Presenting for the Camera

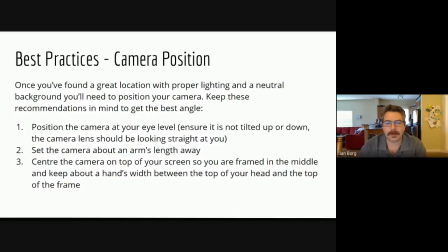(20:19)
The reason we ask that the camera not be tilted up or down is this is more to do with perspective. So if the camera is tilted up and looking at you, it's putting whoever the subject of the camera up on pedestal is making larger than light.
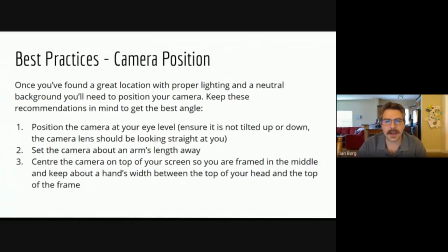(20:37)
And the opposite is true. If it's tilted down, we're diminishing them. We're making them small. And we want to avoid this. We are looking for neutrality by maintaining an eye level position. The next thing we want to do is we want to set up the camera about an arm's length away.
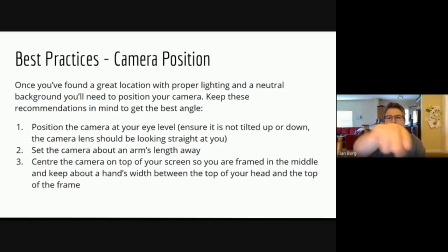(20:54)
So I'm just going to stick out my arm and we can see that I'm about an arm's length away from the camera. And this just nicely puts me in the frame. I'm not too close where I'm overpowering the image. I'm not too far away that it looks like I'm disengaged.
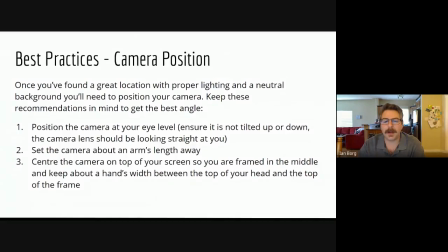(21:12)
The next thing we want to do is center the camera on top of your screen so that you're framed in the middle. and keep about a hands width between the top of your head and the top of the frame. The hands width is called headroom.
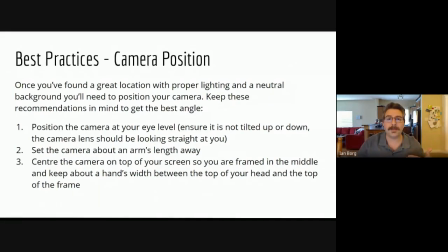(21:25)
And this just ensures that there isn't a great big space above our head or the opposite where we've started to cut off our head. The reason we want to keep this camera centered on our screen, if we have a movable camera, some of you might be on a laptop where it's a fixed camera.
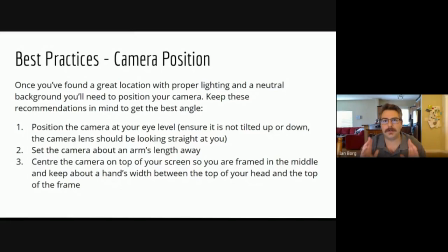(21:43)
But the reason we want it in the center is when we show ourselves in the picture, we want to be in the center of the frame. The reason for this is when you show a human being a frame, their eye naturally looks towards the center.
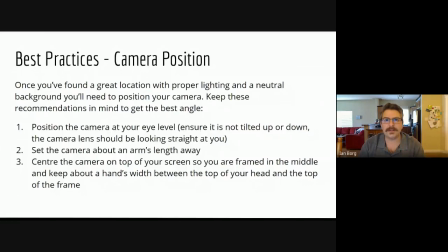(22:00)
So when we're in the center, they're naturally just going to look at us, which keeps us engaged.
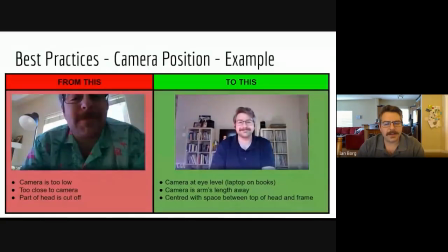(22:06)
Now, if we look at the examples, now, the example on the left, that camera is low and tilted up to me. But as I said, what usually happens is we're putting in this situation that person up on a pedestal.
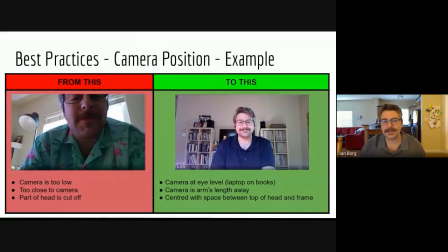(22:22)
That's not the case, though, because I'm so close and my head's cut off and it's looking up at me. You're getting a great shot up my nose, which is not really ideal for presenting. The camera's a little bit too low because it's cutting me off just above my eyes.
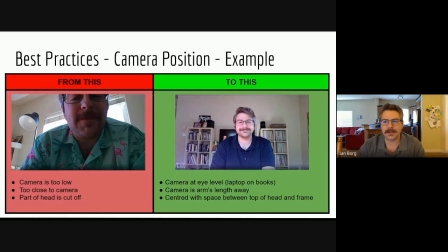(22:41)
So, you know, my head starts bobbing. It can start going in and out of the frame. And, yeah, part of my head's cut off. It's not a very flattering shot overall. Now, if we look at the example in the green on the right, oh, that camera's eye level. We can't see up my nose anymore.
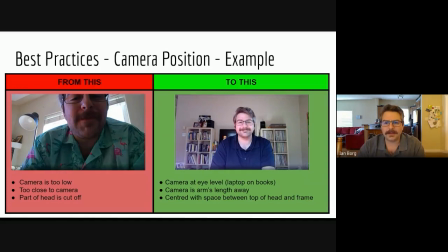(23:01)
The camera is about an arm's length away, and there's a good space between the top of my head and the top of the frame, where it's not an overpowering space, but nor is it cutting off my head. Now, we're going to talk a little bit about what's in the parentheses, the laptops on the books.
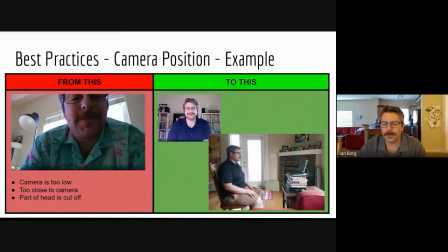(23:19)
So, as we can see in the photo, that's a short desk that I'm working on. And if I had the laptop just sitting on the desk, it would probably be very close to what we have on the left with it looking at my nose.
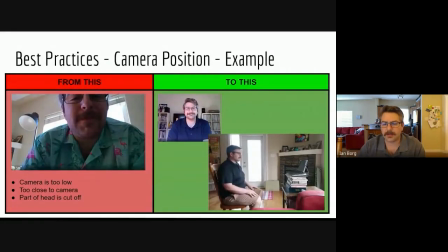(23:33)
So how we avoided doing this is the first thing I did is I grabbed a Trivial Pursuit, which was about four inches high. And I put that on the very bottom. I finally got some use out of that board game. And then I visited my little library collection.
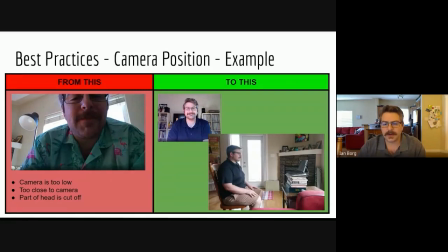(23:48)
I pulled out some of the thicker books that I own. And I started making a big stack and I put my laptop on that. And the objective was to get the camera close as possible to eye level. I didn't quite get there, but it was a big improvement from what I would have originally had.
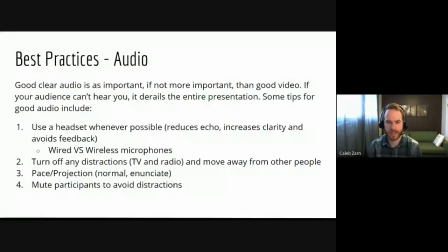(24:07)
The next thing we want to touch on is audio best practices. So good, clear audio is as important, if not more important than good video. If your audience can't hear you, you might as well just shut the whole thing down and it's just not going to work.